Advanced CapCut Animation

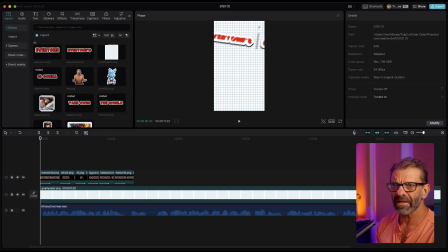8:15 I'm just gonna leave them all selected and hit Paste. And now it looks like this.
Everyone's afraid AI is gonna take over the world.
And it feels like all of these should come about a frame earlier because they're animating on.
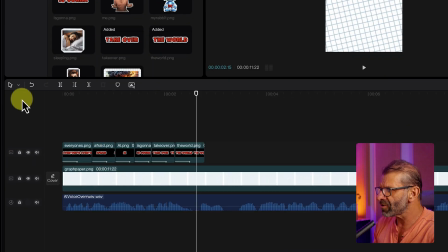8:26 So to move things over one frame, if I just make sure that the arrow is the tool I have selected here, I can click over these and I get these blue bars and lets me move both of these at the same time. So I'm going to do what's called rolling this edit back one frame. I'm going to click on it, roll it back one frame,
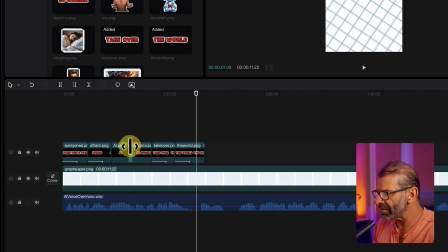8:43 and do the same thing with all of them so that these come on a little sooner and it's going to be maybe a little more accurate for us.
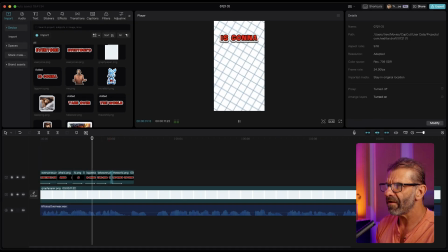8:51 And now let's check it.
Everyone's afraid AI is going to take over the world.
And that feels correct now, right? Next, let's bring on the graphics that go with the text and the voiceover. So everyone's afraid I used AI. And with a bunch of prompting, was able to make a little rabbit here that is, you know, kind of like Cal Drawings.
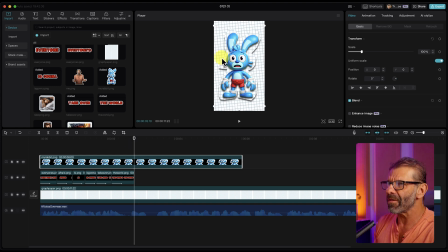9:10 I can't draw, so I got to rely on AI. So this guy looks like that, which isn't bad. He's maybe a little bit big, and we're just going to scale him down and position him right here. About like that looks good. That's everyone being afraid. Everyone's afraid AI is going to take over the world is going to be a different graphic.
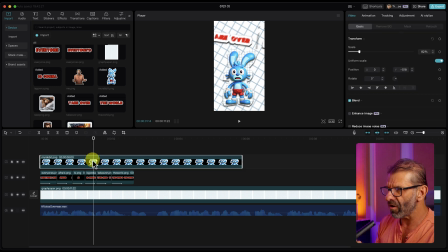9:29 So this one's going to be gone by then. To get rid of him, from here over, I just type the letter W, and he's just popping on. We don't want him to pop on. Now we could just use keyframes to animate him on and off of the screen, or we could use the built-in animations.
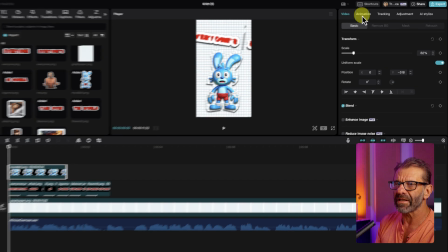9:42 So we make sure that he's highlighted in the timeline, and we select animation here, and we choose an in.
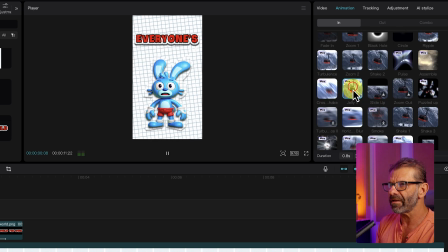9:47 So a fun in could be, I don't know, jelly. That kind of works. And jelly would look like this.
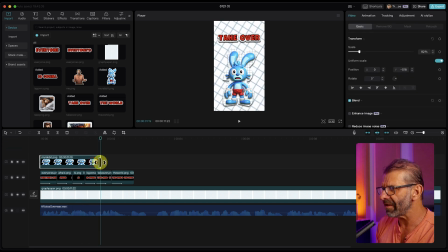9:53 Everyone's afraid AI is gonna take. And right around here, we want him to leave. So to have this dude leave the screen, we're just going to select it out.
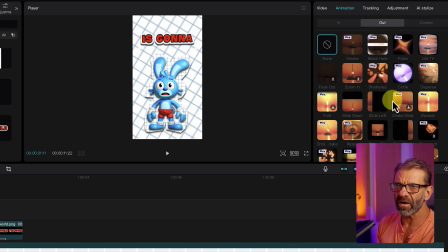10:01 I'm going to go back over to animation and choose out. And let's find a way for this little rabbit dude I made leave the screen.
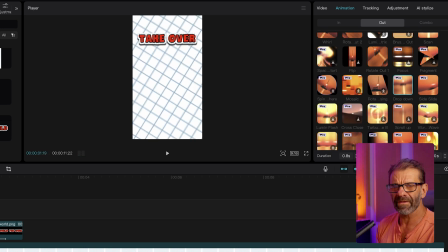10:08 How about drop down? That kind of works. And that's his style. Stuff comes up, down, on, off, like that.
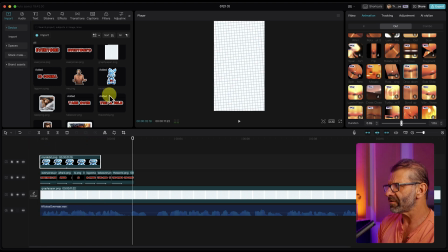10:14 Everyone's afraid AI is going to take over.
So for take over the world, we just do exactly the same thing.
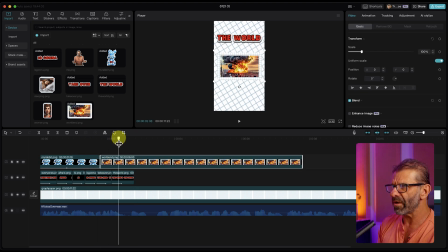10:19 Here's the world ending. And I want the world to be bigger and more obnoxious. I'm just going to scale this up and make it really big.
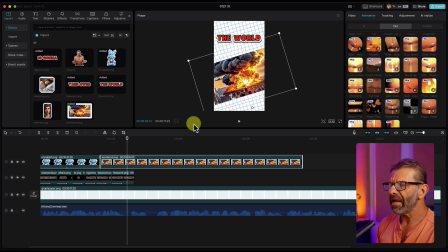10:26 And I'm going to rotate it. I'm going to put it right here. And now I just need to choose an animation for this to come onto the screen.
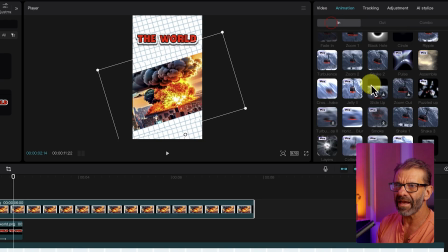10:32 So make sure that in is selected. And let's find something fun. How about collision?
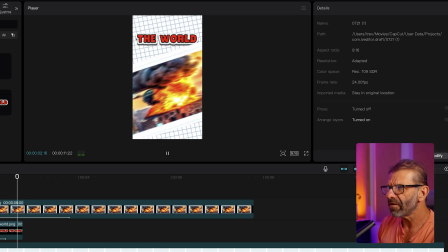10:37 And that looks like this.
Take over the world. I'm not.
That looks pretty good at shaking the whole time.
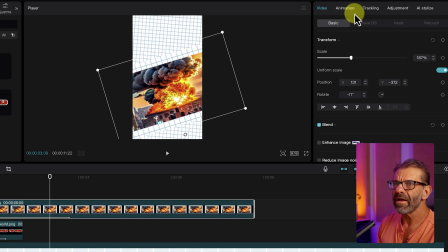10:42 It's just a little bit too long. So we're just going to make it shorter. Again, make sure animation and in is selected.
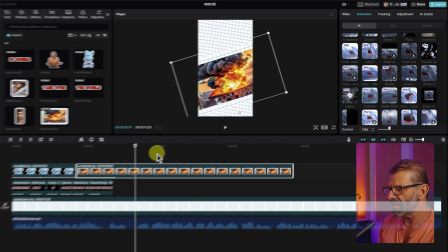10:47 And we'll just drag this back. And I want it to leave somewhere around here.
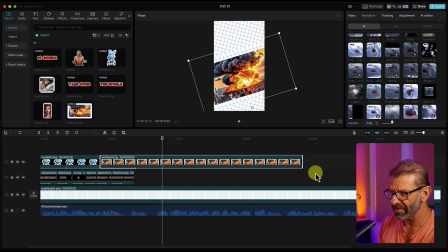10:53 So I'm going to use what keystroke? Add an edit, delete all that, W. And I want an out.
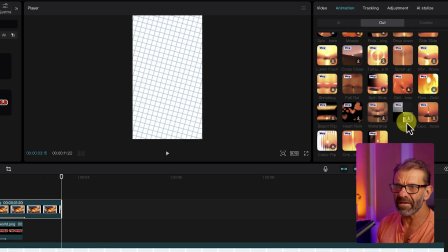10:57 So I'm going to click on out and choose any of these for it to leave. How about drop down? Oh, by the way, if you're serious about YouTube and making a living on YouTube, you really want to know how to edit and how to grow a YouTube channel.
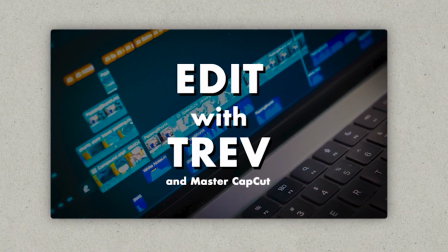11:09 And in my course, Edit with Trev and Master CapCut, I teach you everything CapCut does. You learn to edit in like 2 days. Plus, I have a section where I teach you everything you should do with every single video to make sure, guaranteed, you get more views and more subscribers. Like, take those 10 steps, you get more views and more subscribers than you're getting right now. I guarantee it. If you don't, just tell me you don't like it for whatever reason. I'll give you your money back. So check out my course, link in the description below, or go to mastercapcut.com. It'll change your life, dude. So far, it looks like this.
Everyone's afraid AI is going to take over the world.
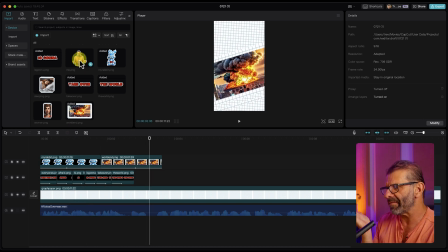11:42 I'm not.
So for I'm not, it's going to be me saying I'm not afraid. So I'm going to drag this image of me down here.
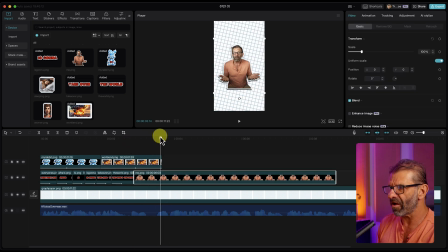11:48 And when that thing pops off, I'll be there. And I want to pop on in a fun way. And I want to be a little bit bigger. So it's going to drag this, make me bigger, maybe turn me sideways like that. So it's more interesting and have it kind of fill the frame. It's also the color's not great. And I wasn't going to show you this, but if you think I need it to be brighter, more poppy color,
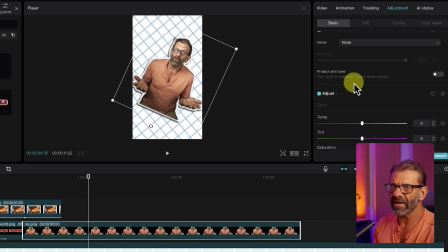12:06 all you gotta do is click on adjustment and just scroll down to here and just drag the saturation up a little bit.
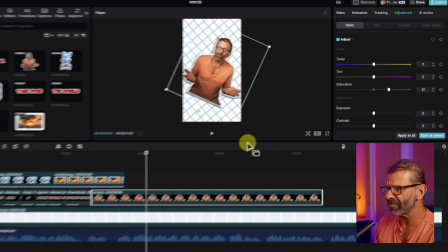12:11 And then it's the color looks a little more vibrant and fun now. And then we're just going to do the same thing for the rest of these.
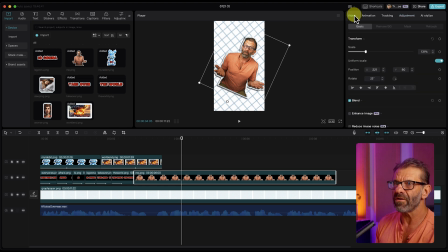12:16 And it's going to be pretty obvious. We're just going to animate all of these off and on, either using animation in to come on or out to come off.